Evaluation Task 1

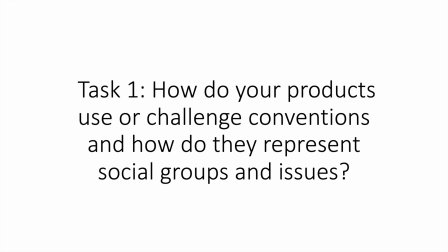Task 1. How do your products use or challenge conventions, and how do they represent social groups and issues?
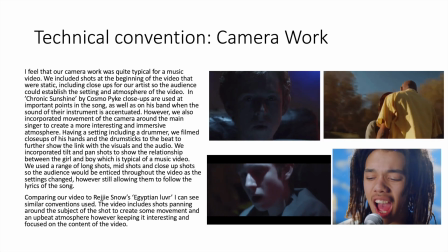With the camera work we used, we wanted to keep it quite typical for a music video to establish a storyline and a sense of star image.
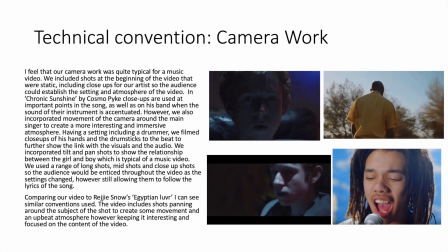We looked at Cosmo Pike's Chronic Sunshine video and Reggie Snow's Egyptian Lover,
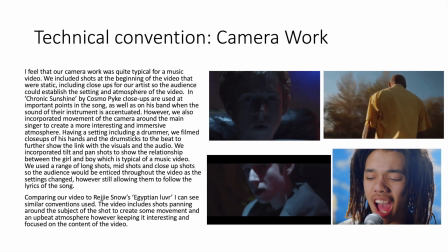and we saw that they use similar conventions to establish the setting and atmosphere of the video.
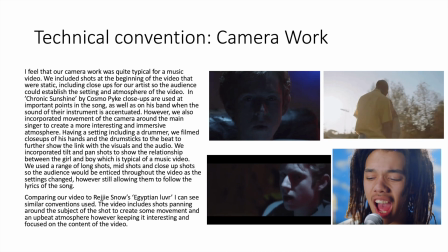We filmed close-ups of his hands, of our drummer, and the drumsticks to the beat to show a link between the visuals and the audio,
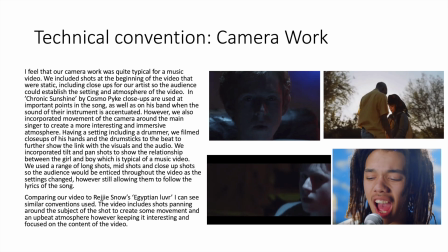and we included close-ups of our artists so the audience could establish the link between the song and who was singing it. However, we also wanted to include some movement to create a more interesting and immersive atmosphere, so we included panning shots around our main singer.
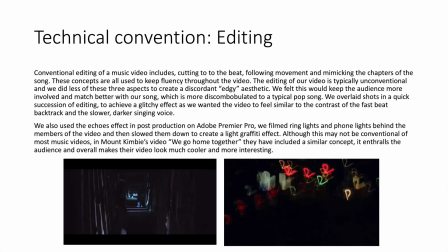The editing to our video is typically unconventional, and we did less of the three main aspects to create a discordant, edgy aesthetic. We felt this would keep the audience more involved and match better with our song.
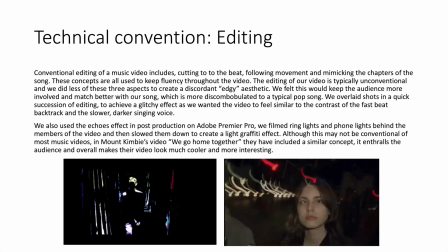We also included glitchy effects to contrast the fast beat of the backtrack and the slower, darker singing voice.
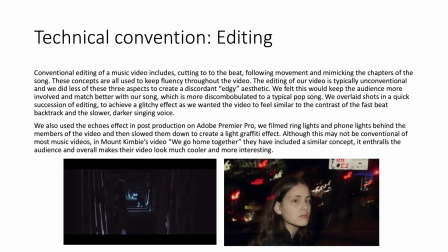In post-production, we used the Adobe effect of echoes to slow down our light and make a light graffiti effect. This is not conventional, but we saw it in Mount Kimby's video, We Go Home Together, and we thought it was really interesting, so we included it in our own.
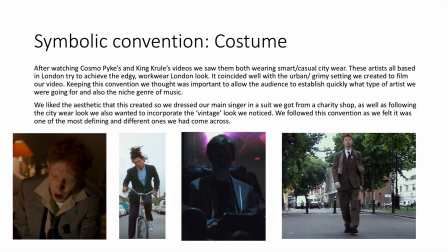When researching costumes for our main artist, we looked at Cosmo Pike and King Krule. Both set in urban settings, they both wear suits and kind of classy workwear. So we decided to buy a suit from a charity shop so we could get that vintage look,
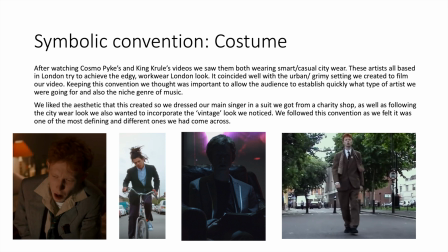and we followed this convention as we felt it was one of the most defining and different ones we had come across in the genre.
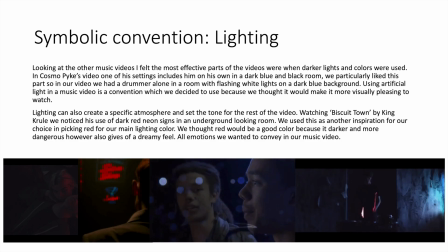Looking at other music videos, we felt the most effective parts of the video was when light played a big part in what people perceived from the video. So we looked at Cosmo Pike's video and we noticed that one of the sets was just him in a dark blue black room,
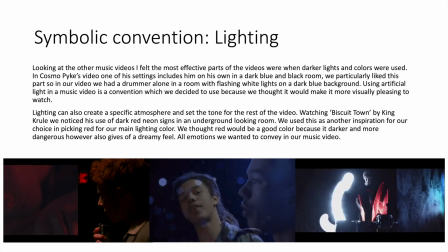and we liked this, so we made our drummer in a very dark room with flashing white lights.
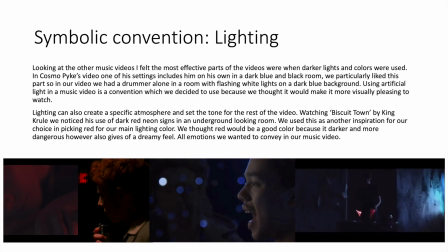And we thought this was interesting to create a visually stimulating section of the music video to accompany our drummer.
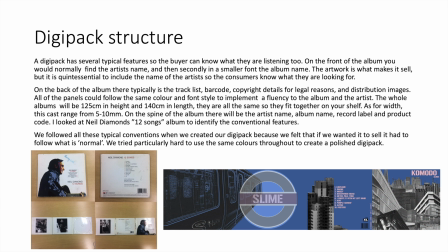I looked at Neil Diamond's own digipack to see what he included, and I could see he had a front panel, a middle panels, back panels, which included track list, artist name. Thought red would be good because it's dark and dangerous, however it's also dreamy, and all the emotions we wanted were conveyed in our music video.
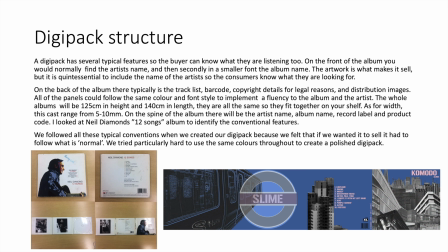Before creating our digipack, we researched the typical elements of a digipack so we could create the best one. We found that there are several features so a buyer can know what they're listening to. Looking at Neil Diamond's digipack, I can see that there's normally track list, artist name, and album name.
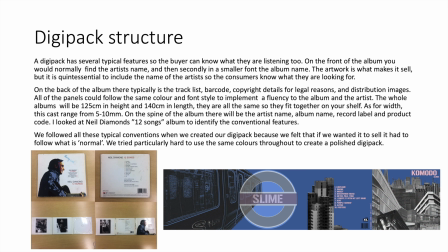The album, there is typically a track list, barcode, copyright details for legal reasons, and distribution images. We followed all these typical conventions when we created our own digipack because we felt that if we wanted to sell it, it had to follow what was normal.
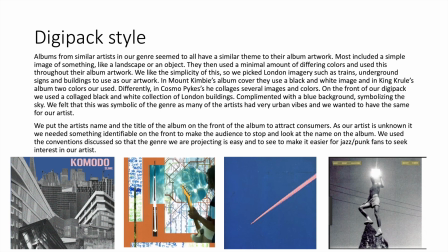When deciding what kind of style we wanted for our digipack, we researched other digipacks in the same genre. These included Cosmo Pike, King Krule, and Mount Kimby. They all seemed to have similar themes in their album artwork. Most included simple image of something like a landscape or an object,
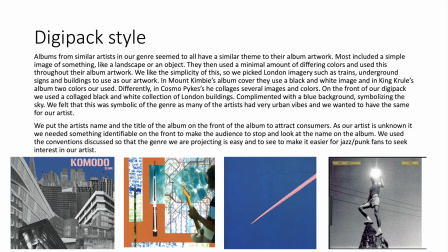and then they used minimal amount of different colours and used these throughout their whole album artwork to create a fluent look. We especially liked the simplicity of this, so we picked our own London building images and made a collage. We used black and white images and then complemented it with a blue background symbolising the sky.
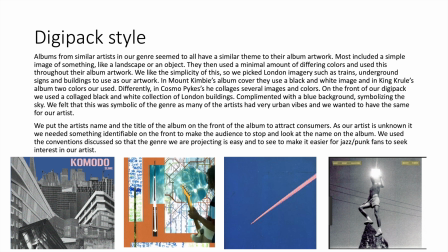We put the artist's name and the title of the album on the front of the album to attract consumers, as our artist is unknown and we need something identifiable on the front to make the audience to stop and look at the name on the album.
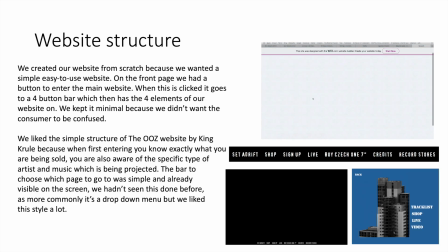To create our website, we made one from scratch. We did this because we wanted it to be easy and simple to use.
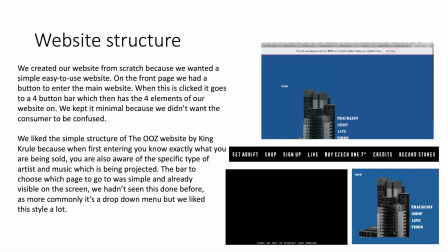We looked at the Ooze website by King Krule as we liked the simple structure, and when you first enter you know exactly what you're being sold.